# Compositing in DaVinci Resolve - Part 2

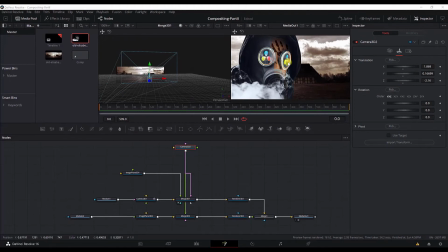[8:31]
Next thing I would like to add is, let's work with this picture over here. It has very harsh edges. To make those edges blend better in this scene, we will add a matte control. So select the media in 2 node, control space, and search for matte control.
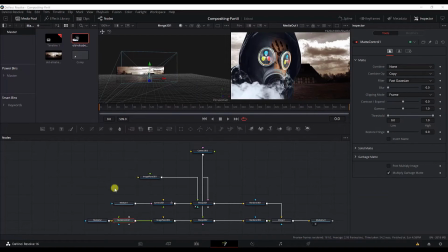[8:52]
And for the matte controls, we will have this settings. Go to the blend.
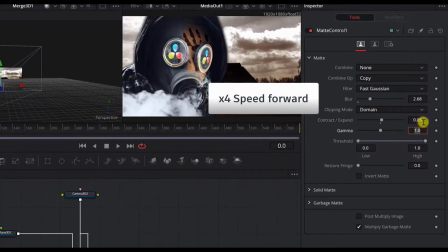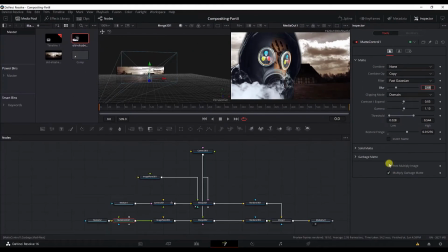[9:04]
And one thing, we need to check this post multiply image. And now if I disable this node, see the differences here.
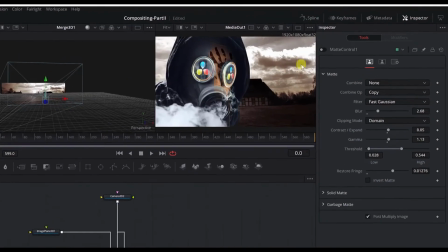[9:15]
So check this screen over here. If I disable this node, you can see these edges.
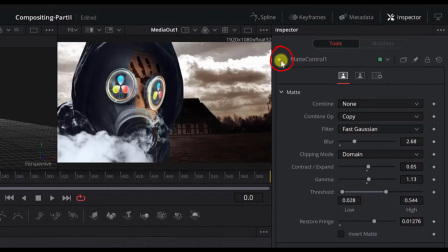[9:19]
They are very harsh, very hard edges. And now if we enable that, the edges are more blurry and they fit better onto the screen.
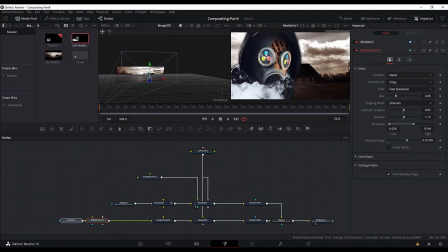[9:29]
I mean, after that, to make this image to blend more to the scene, we will add the color corrector. So select the matte control node, control space, search for color corrector, and for the color corrector we will add the settings.
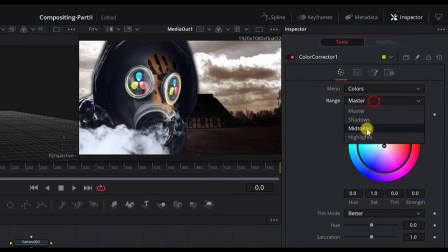[9:46]
Make sure you change this range to midtones, and we will edit the contrast,
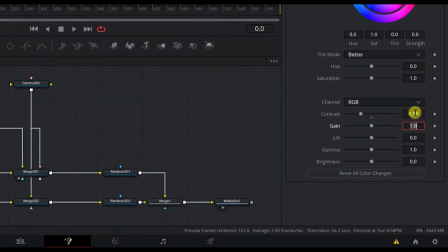[9:54]
the gain. We'll change the gamma, and that's all.
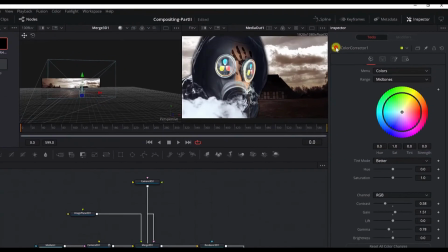[10:03]
So again, if I disable this, this is what we have.
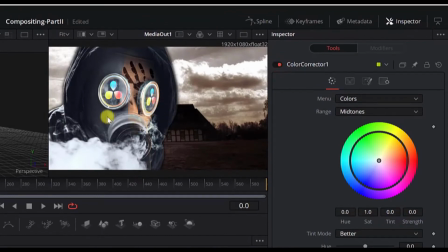[10:07]
If I enable it, you see the difference if you look in the screen.
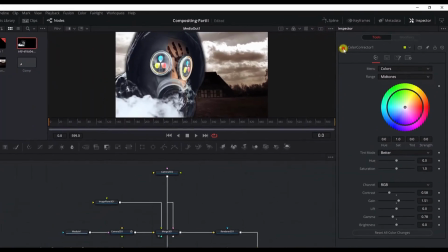[10:13]
So again, disable the color corrector node, enable it. To
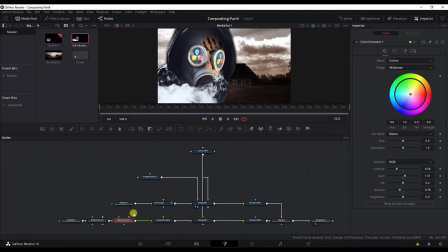[10:20]
enable or disable the color corrector node, the alternative shortcut is Ctrl-P. Now, one other node that is very important here is to add the SoftClip node.
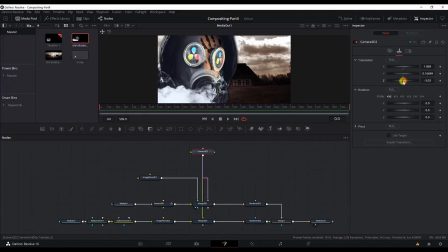[10:35]
So the SoftClip node is, if we move the camera closer to this image,
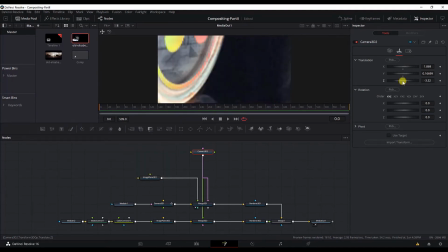[10:41]
you see there is no fade-in effect here, but it looks like the image is blocking the whole camera.
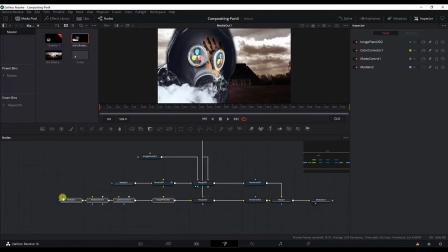[10:49]
To make this look more realistic, to the image plane 3D node, I will add a SoftClip node.
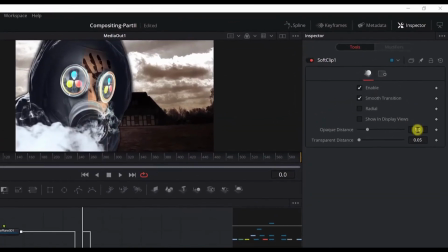[10:58]
Edit the settings of the SoftClip. Put 1.339 for the opaque distance, and for the transparent distance, add 0.551.
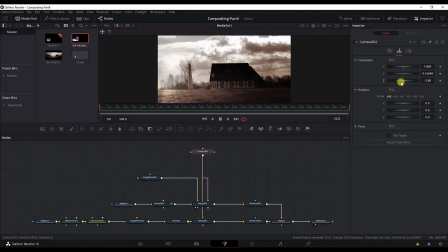[11:11]
Now, if I move the camera closer to this image, see that you get the transparency.
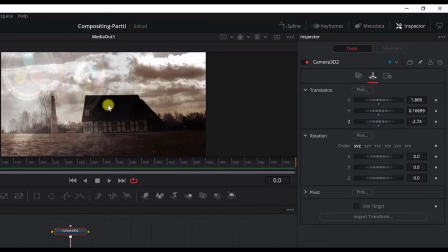[11:18]
As closer as the camera goes to this image, the image gets transparent. And again, this is all done just to have the scene, this image blend better with the whole animation.
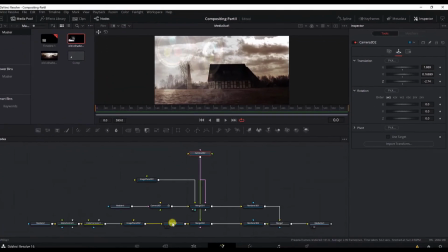[11:32]
So now if I disable the soft clip,
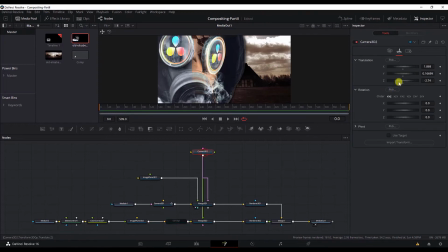[11:36]
this is what you will get if you move the camera through the image. And if I enable it,
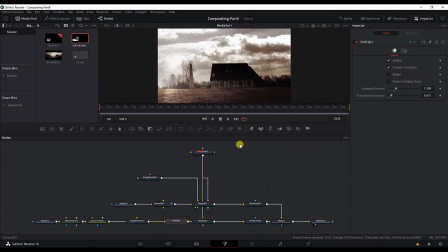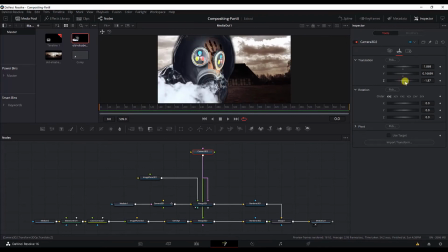[11:49]
this is the effect. So this looks much better for this animation, and you can use it in other projects as well. Now we need to go and add a fog 3D node. The fog 3D node will be added after the merge 3D1 node.
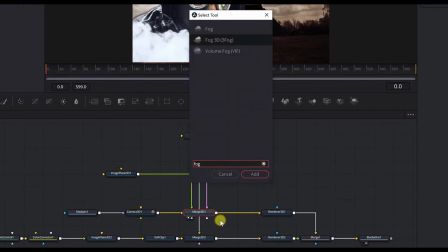[12:07]
So select merge 3D1 node, control space, add the fog 3D node. Now let's edit the settings of the fog 3D node.
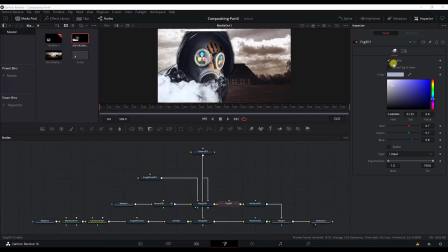[12:16]
Make sure that it is enabled and add this color. Add 0.89 for all of the red, green and blue values here. The type will be linear, and we will change the far plane to 13.9,
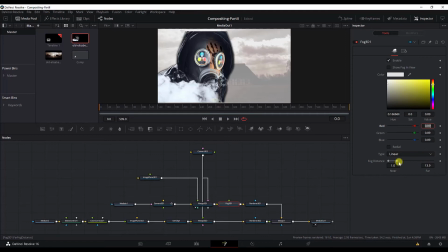[12:36]
or the far distance to 13.9.